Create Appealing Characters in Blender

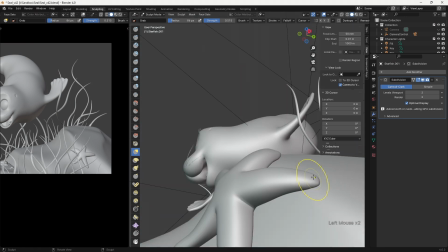[16:32]
I then used the sculpting tools to wrap the arms of the starfish around the rock and ensure that it looked as though it was contacting firmly and appeared natural.
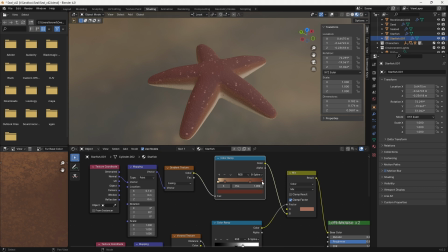[16:40]
Once the starfish were in place I realized that the color of the shader was too saturated and was drawing the eye so I adjusted it to better blend with the rest of the environment.
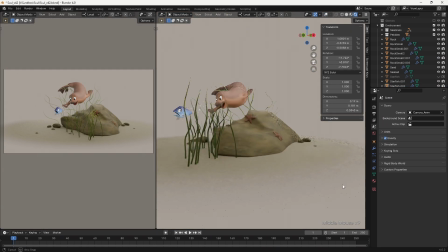[16:49]
Again the extra elements are meant to help create a believable world for the characters which shouldn't ever draw the eye from the focus of the shot.
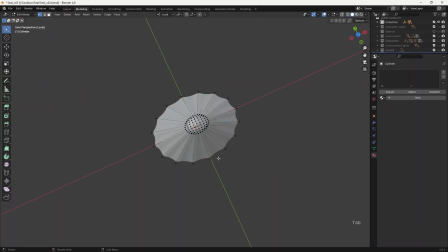[16:56]
Next I decided to create a simple model of a limpet to add some additional detail to the rock.
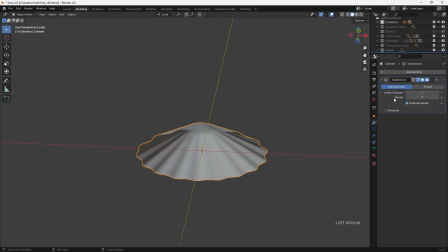[17:02]
In this case I modelled the outside of the shell and then added a solidify modifier for thickness.
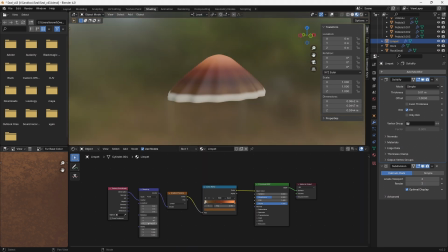[17:08]
Once again I used procedural shaders to create the stripe pattern on the shell before scattering a few of the limpets around the rock to finalise the scene.
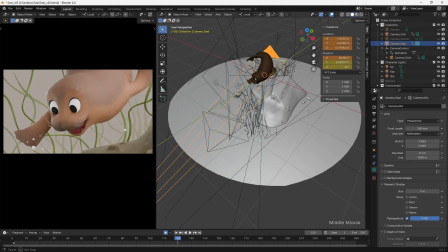[17:18]
So at this point all that remained was to animate some cameras and render out the end result.
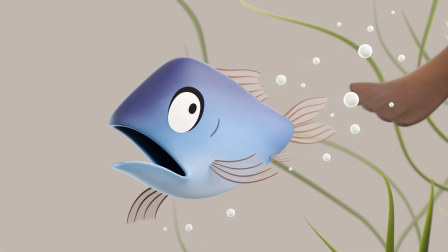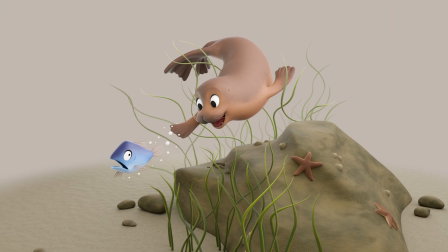[17:30]
I had a lot of fun creating this scene and I really hope you've enjoyed this brief look into my process.
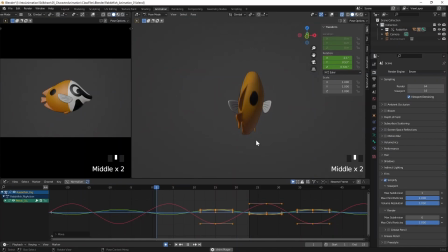[17:36]
If you'd like a more in-depth explanation of my character creation or animation process, be sure to check out my courses which are available at intoanimation.com.
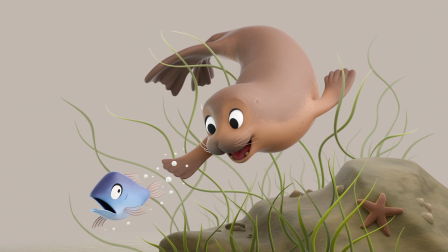[17:46]
Above all, I hope that this video inspires you to open up Blender and start creating some appealing characters of your own.